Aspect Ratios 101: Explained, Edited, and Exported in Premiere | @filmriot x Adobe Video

An aspect ratio isn't just the relationship between a screen's width and height. It's also a storytelling tool.
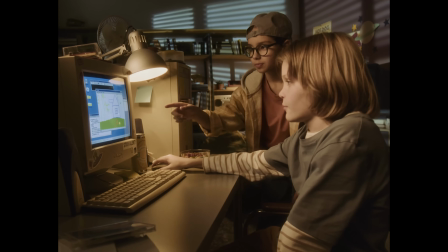0:05 The decision to choose one ratio over another can shape how the audience perceives space, intimacy, and emotions.
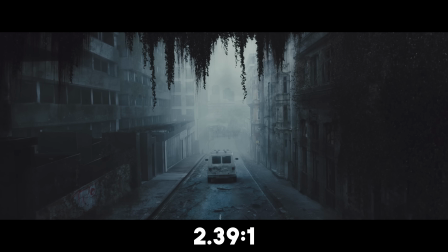0:12 So today we're looking at a few aspect ratios and how to achieve that inside of Premiere.
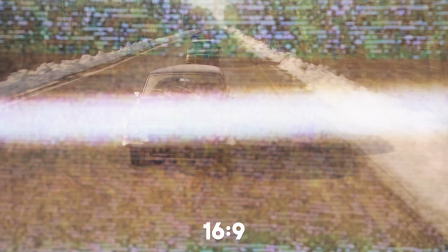0:17 16.9, also known as 178 to 1, is the standard for most content today, including this video,
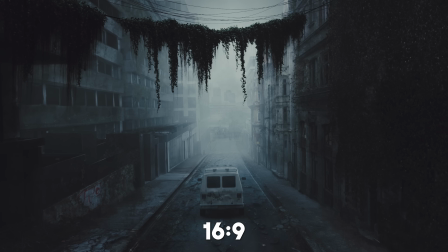0:24 because most screens that we use today are that ratio. which makes this a full-screen image without any aspect ratio bars.
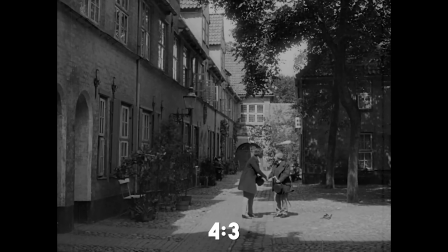0:31 4-3, or 1-3-3-to-1, is a nearly square format that dominated Hollywood from the 30s to the 50s.
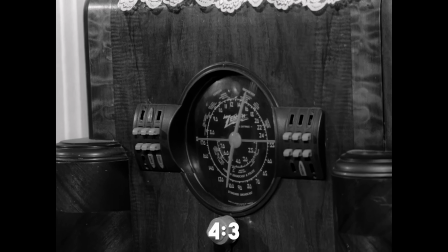0:37 Those films weren't exactly 1-3-3-to-1, but in that world, and because it's more square, it does focus attention on the characters instead of landscapes.
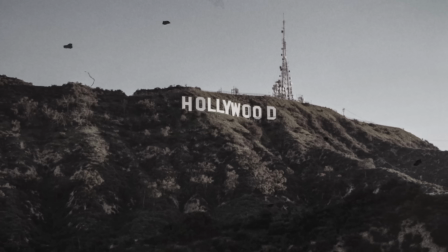0:46 1-8-5-to-1 came about in the early 50s as a way for Hollywood to separate the cinematic experience from the growing popularity of television,
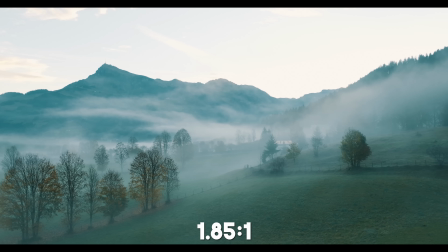0:54 which had the boxier 4-3. 185 gives more room for environments,
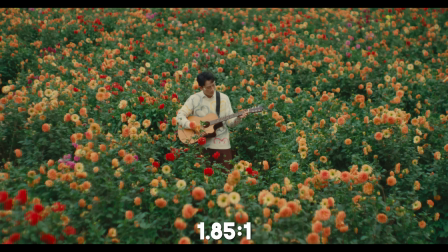0:58 while keeping nice height giving an overall balanced middle ground before going to more anamorphic ratios like 239. Around the same time, anamorphic lenses were popularized by 20th Century Fox for the same reason.
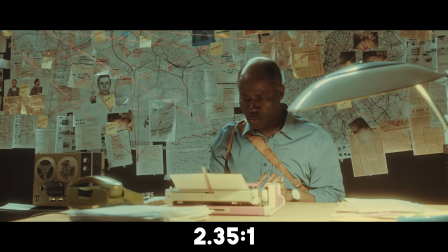1:10 At first, we had the 255 aspect ratio, then 235, and then finally the modern 239, and what most would consider that classic cinematic look. There's way more to the history of that, including CinemaScope, but we're not going to get into all of that today.
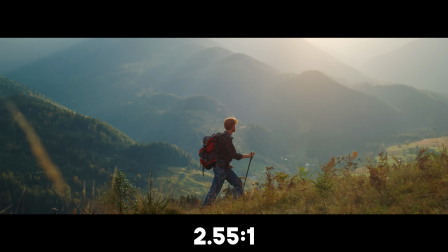1:23 These anamorphic aspect ratios, like 255 to 235, give you a wide composition, lending itself well to epic landscapes, with films like Ben-Hur and Lawrence of Arabia using that to amazing effect.
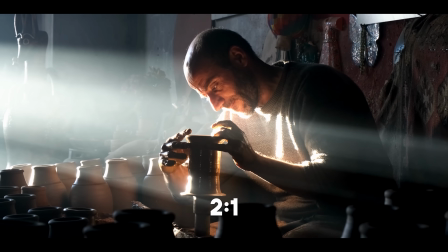1:34 Finally, we have the 2-to-1 aspect ratio, which strikes a balance between 16.9 and 239-to-1.
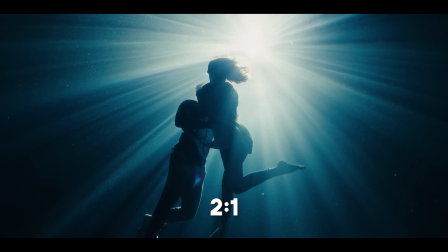1:40 This creates an image that is wide enough to feel cinematic, but tall enough to live on modern TVs without heavy black bars. Shows like Stranger Things, The Crown, and Chernobyl all use this aspect ratio.
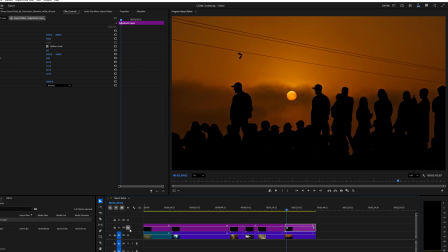1:50 But now that we've covered a handful of aspect ratios, let's jump into Premiere and look at a few ways that you can add these to your project.
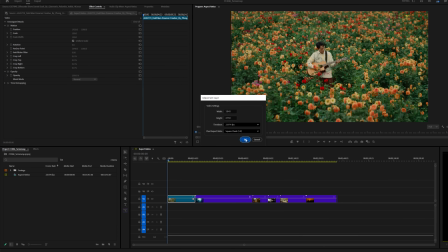1:58 The first way we can accomplish this is by placing an adjustment layer at the top of your timeline.
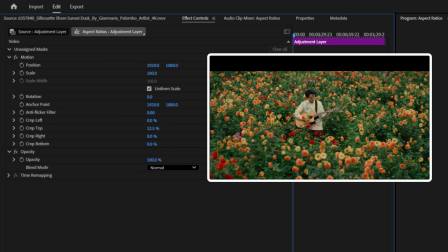2:03 Then head to the effects controls and we're going to leverage this crop section to bring in our bars. Doing it this way gives you the freedom to reposition your clip to fit whatever aspect ratio you
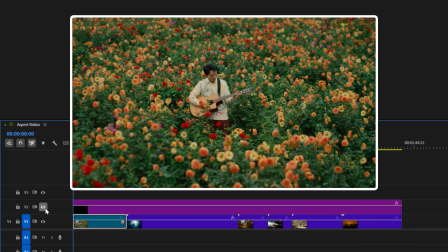2:12 want and allows you to turn that layer off and still have your 16.9 export if needed.
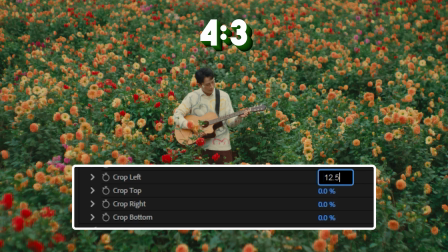2:17 For specific numbers, if you are working with 16.9 footage and you want a 4.3 aspect ratio, you're going to crop the left and right by 12.5%.
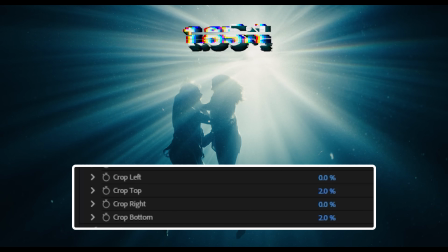2:24 For 185 to 1, we're going to crop the top and bottom by about 2%. Technically, it's 1.95%, but I just do 2.
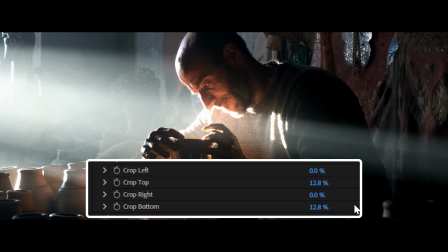2:31 For 239 to 1, crop both the top and bottom by 12.8%, or if you want to go further, do 13% for 240 to 1.
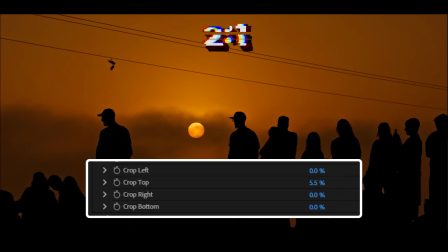2:40 And for the 2 to 1 aspect ratio, we're going to crop both by 5.5%.
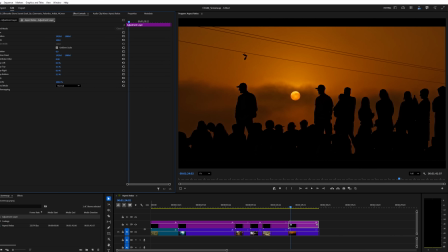2:43 Again, the benefit of this is that it's non-destructive and gives you the ability to easily jump back to that 16-9 ratio.
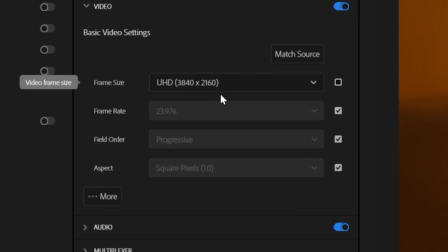2:50 The downside is you are still exporting a 16 by 9 image. So if you want that wide aspect ratio, any wide monitor is still going to play it as a 16-9 image and not give you that full landscape.
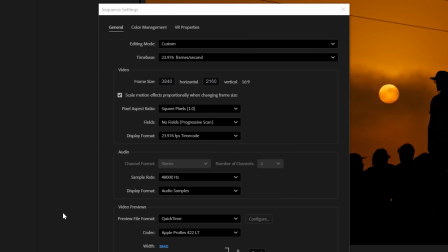3:02 But there is a fix. Shifting your sequence settings will adjust the aspect ratio as a whole.
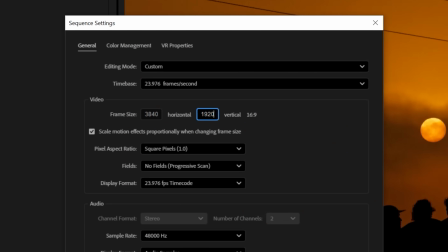3:08 All you have to do is go up to sequence sequence settings and adjust the frame size to find out the exact ratio you could do some googling or some mathing to figure out these formulas but to calculate a video's dimensions for any aspect ratio use width divided by aspect ratio to get the
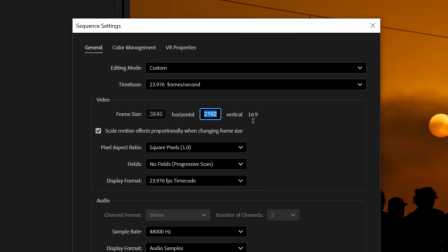3:23 height or height times aspect ratio for the width so you can adjust either dimension while keeping the other fixed but we're
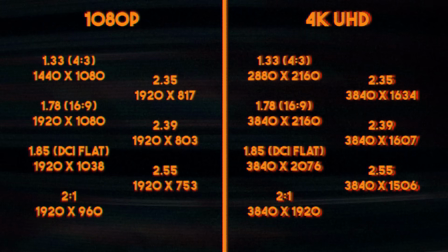3:30 filmmakers not mathematicians so up on the screen now is a cheat sheet for both 1080 and 4k sequence dimensions that you may want to use.
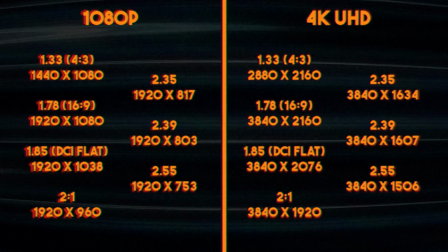3:37 This covers the aspect ratios we talked about, so just plug that into your sequence settings and you're good to go.
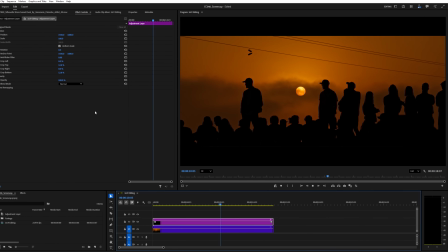3:42 But there's also a best of both worlds approach. I'll edit in a 16-9 sequence using the adjustment layer with the crop settings to get my 239 bars.
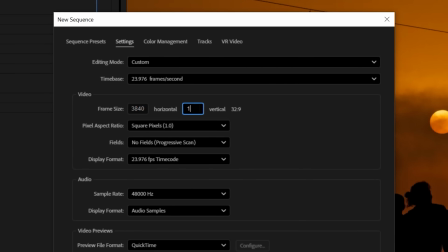3:50 Then when I'm done with my edit, I'll create a new sequence with the dimensions of 3840 by 1608 and drag my 16-9 sequence into this new one.
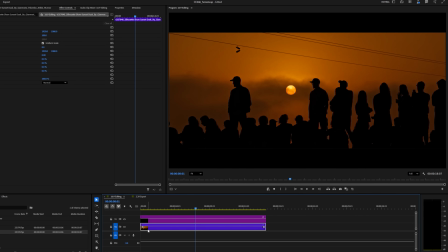3:58 So I still have my 16-9 sequence to go back to if I need, while also having a proper 239 output.